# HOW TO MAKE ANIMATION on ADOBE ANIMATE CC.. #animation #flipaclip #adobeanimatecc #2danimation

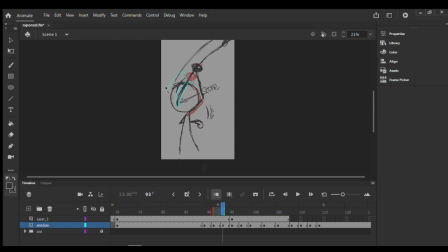(4:07)
And the scene is already drawn, so I don't need to redraw it, but rather cut through and make the squash and stretch, or squash stretch.
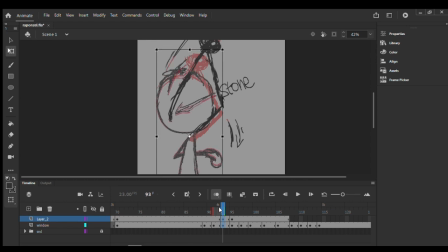(4:20)
Yeah. So I think it's good for now. What do you think, guys? People will be asking, am I using a mouse for this animation? I'll be making a video of what I use for this animation.
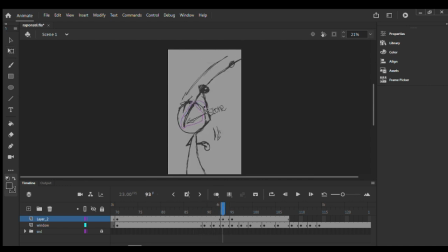(4:36)
So if anyone is interested in it, as to how it works flows, you decide on your own. This video is not sponsored by anyone, so I can't be making advertisements now. Maybe later on. Yeah. So this is where he throws the stone
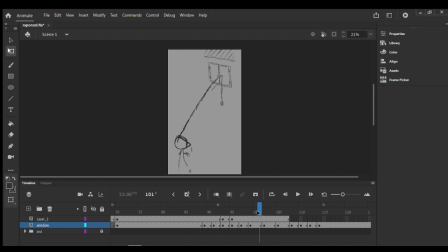(4:58)
and it follows through to hit the window and falls from the window to the floor.
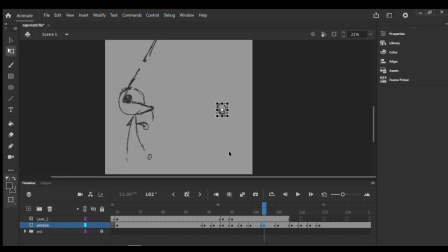(5:04)
I think we have a nice, neat scene here so far. Let's take off all the unwanted stones from the scene. That's what I'm doing right here.
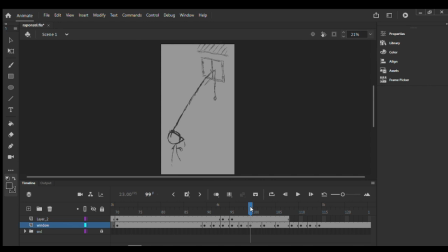I guess it's okay now. Let's play the whole video to see how it looks now.
Rapunzel! Rapunzel!
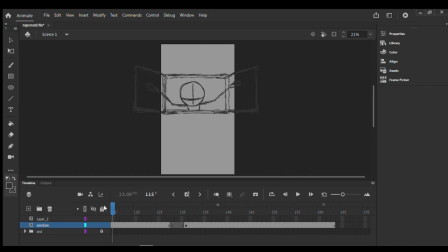Rapunzel!
Let's delete this stone right here.
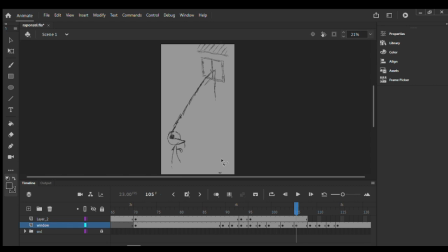(5:52)
We assume it has a speed on falling down, so I think it shouldn't show here.
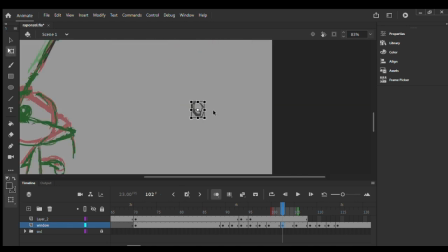(6:05)
Making some repositioning here, yeah.
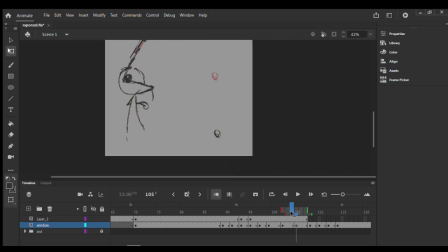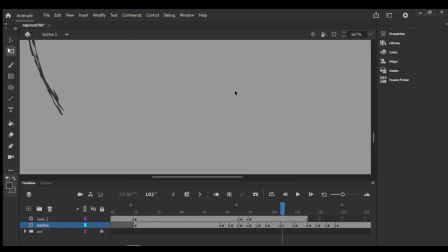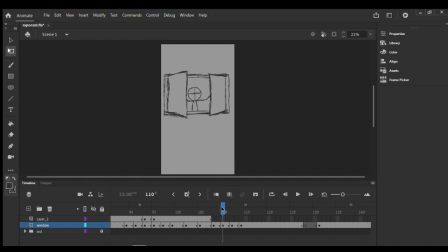(6:18)
Now the next thing is the window again, and Rapunzel opens it. Let me make a rooftop design here to show she's really upstairs, and then I'll be making another window to prove that again.
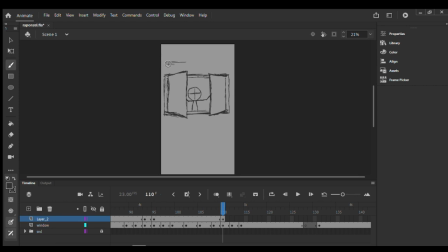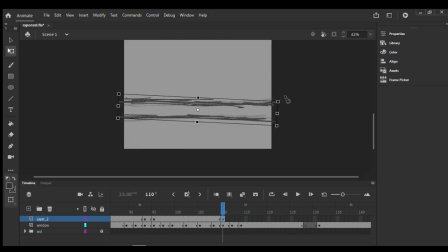(6:54)
It's a kind of story building, and only my workflow will notify my viewers what building she's in.
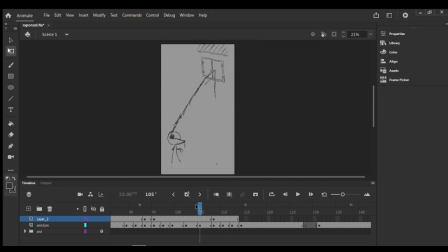(7:02)
Let's get the story building done here. Now let's add another window here, down here. So let's copy this window.
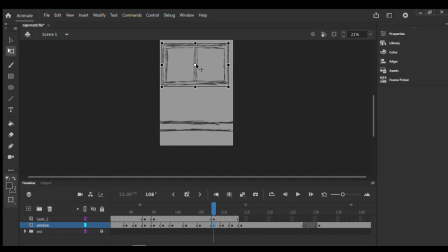(7:17)
It should come down. So upstairs window and downstairs window. Now she opens the window to check who is calling or who threw the stone, you know.
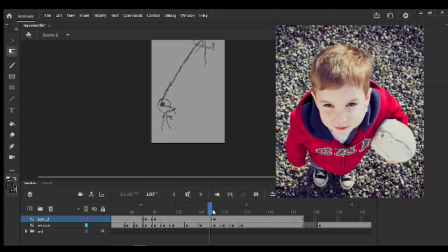(7:35)
This is the Rico guy from the bird eye view.
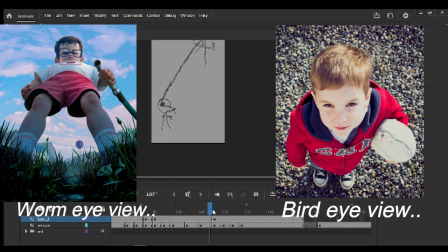(7:38)
We've got the worm eye view as well, but I decided to use the bird eye view to show she's in a story building. So the worm eye view and the bird eye view. So this is the difference.
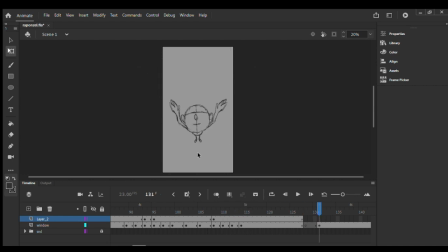(7:55)
Now let me draw the stones he threw down here, since he has already let it go. It must show down here. It's two stones as well, positioning them well.